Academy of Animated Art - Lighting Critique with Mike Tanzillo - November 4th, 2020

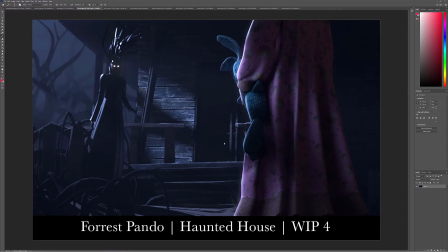[0:06]
Hello, everyone, and happy Wednesday to you. So we're going to go through the lighting critique for today.
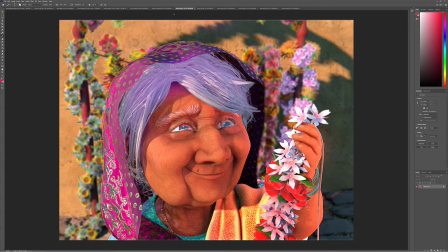[0:11]
We've got a bunch of images to go through, got a couple of videos to go through, but I wanted to start off by reminding you guys a couple of housekeeping things off the top.
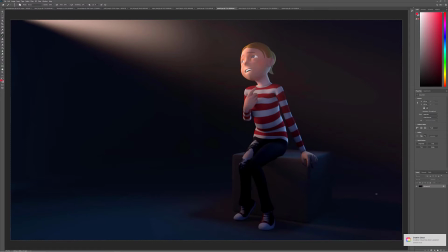[0:19]
But first, I wanted to thank everyone for you guys' patience during our transition over to Discord.
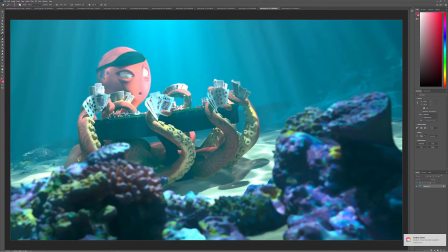[0:26]
You guys have been nothing but supportive and amazing and kind and patient. And it's just, I think I said patient twice there, but it's true. You guys have been amazing.
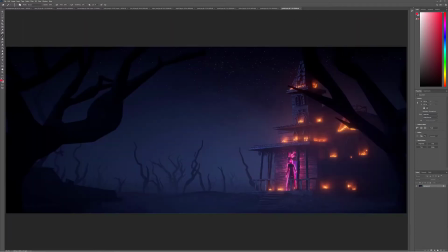[0:34]
You've been enthusiastic about the whole process, and you've been open and honest with us about the feedback and how we can make that experience better for you, and we really, really do appreciate that.
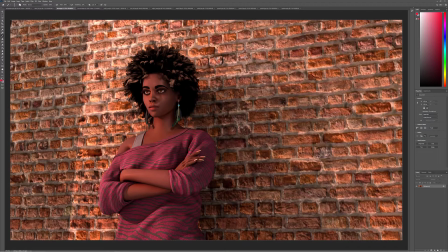[0:43]
Secondly, I want to remind everyone that tomorrow at 4 o'clock Eastern, 1 p.m. Pacific, I will be going online with Abel Vargas, who is going to be running our Katana workshop, which I am super-duper excited about.
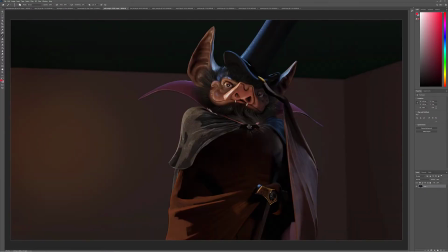[0:57]
I'll tell you more about that tomorrow, but just mark your calendars for that. I'll send up a link to Zoom and YouTube Live tomorrow.
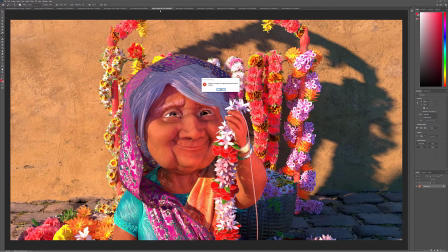[1:05]
And other than that, I think we're good. I did want to answer a couple of questions in the forum here before we get going.
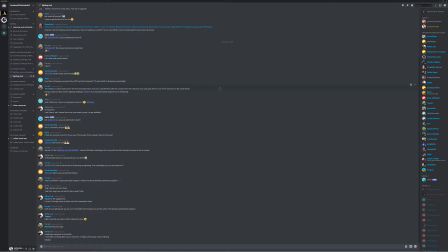[1:13]
First off, yes to Alien who asked about Boutique 23. Unfortunately, their website mysteriously disappeared a couple weeks ago and I've been trying to contact them without much luck. So it does look like they're down for at least the time being. Hopefully they come back soon. Their characters are really good and they're just really good people and I hope they're doing okay.
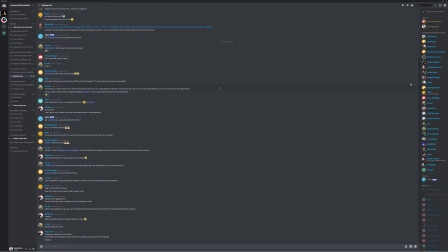[1:35]
Adrian, great question about the demo reel. I got it. You threw it up in the lighting, work in progress and feedback and that's what it's there for. It's kind of a catch all, whether it's a monthly challenge, a personal project, some other asset or your demo reel. So thank you for asking that. It's a great question. I will be adding some descriptions to these channels soon and we'll get some more on that.
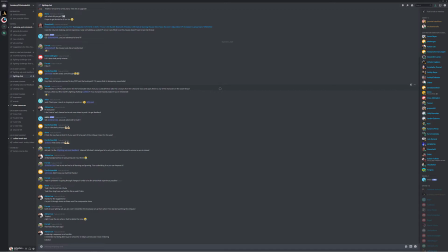[1:54]
And I think that was all of the questions in here if i remember right um yeah and i think that was it why do i feel like there was one more nope i think that was all of it so thank you guys and thank you to uh forrest and diana and um mr
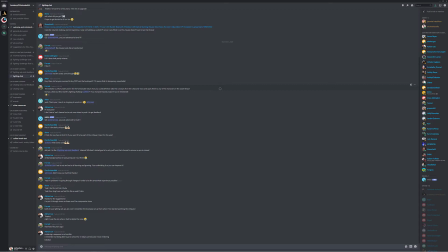[2:11]
swift and uh michael callahan for for providing um uh incredible uh support as moderators for the discord forum want to give a shout out to those guys too and shane does a great job of only using his name occasionally as a pun.
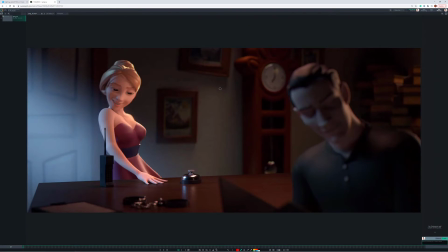[2:25]
I would do that constantly. I would make swift jokes all the time, so he's much more restrained than I am. Okay, let's get into the critique.
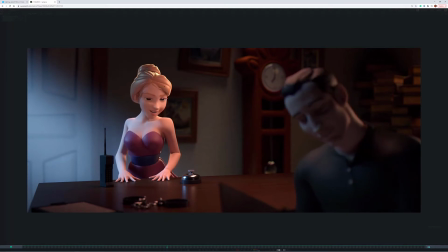[2:32]
All right, so first off, I want to start off with Yang's piece here. So I really like this.
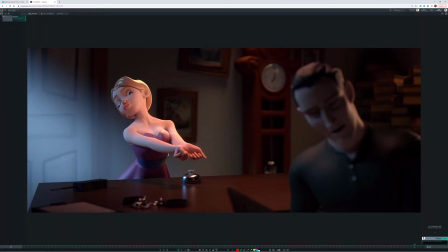[2:38]
Let's see, we've got the animation update here. I still think that we can go warmer on this character in the foreground.
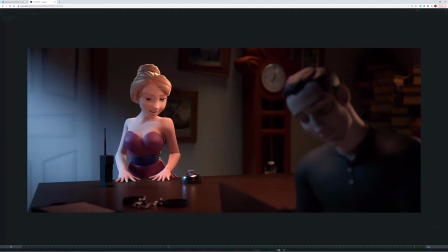[2:44]
I still feel like he's a little super cool and metallic. At least get him to a neutral tone.
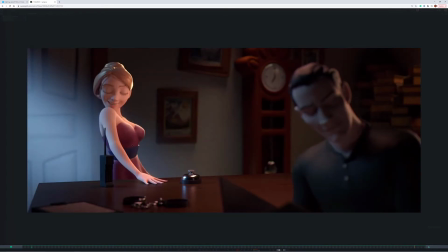[2:50]
Um, and I think that will, that will definitely help out. The dress color change helps a lot. I think the outer depth of field is looking pretty good. Um, back to this, looking at the background first, now working my way forward here. Um, yeah, maybe just like a little bit more contrast back here.
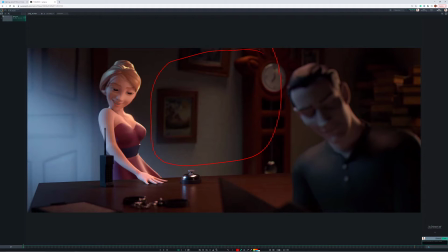[3:09]
I think we can get away with it because of the lack of, uh, with, with, with it being out of, out of focus a little bit, I think we can push a little more brightness in there, like get it up to like a mid-tone level um in terms of her let's see her lighting i think she's looking pretty good this rim light gets
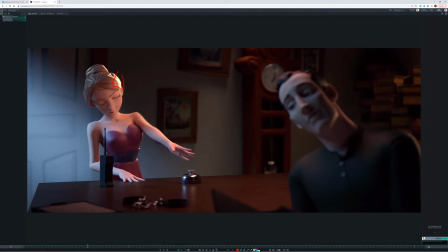[3:25]
pretty hot in a couple places like specifically right there um like that it really really flashes so i would i would soften that and tone
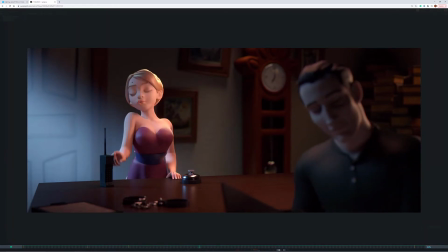[3:32]
that down a little bit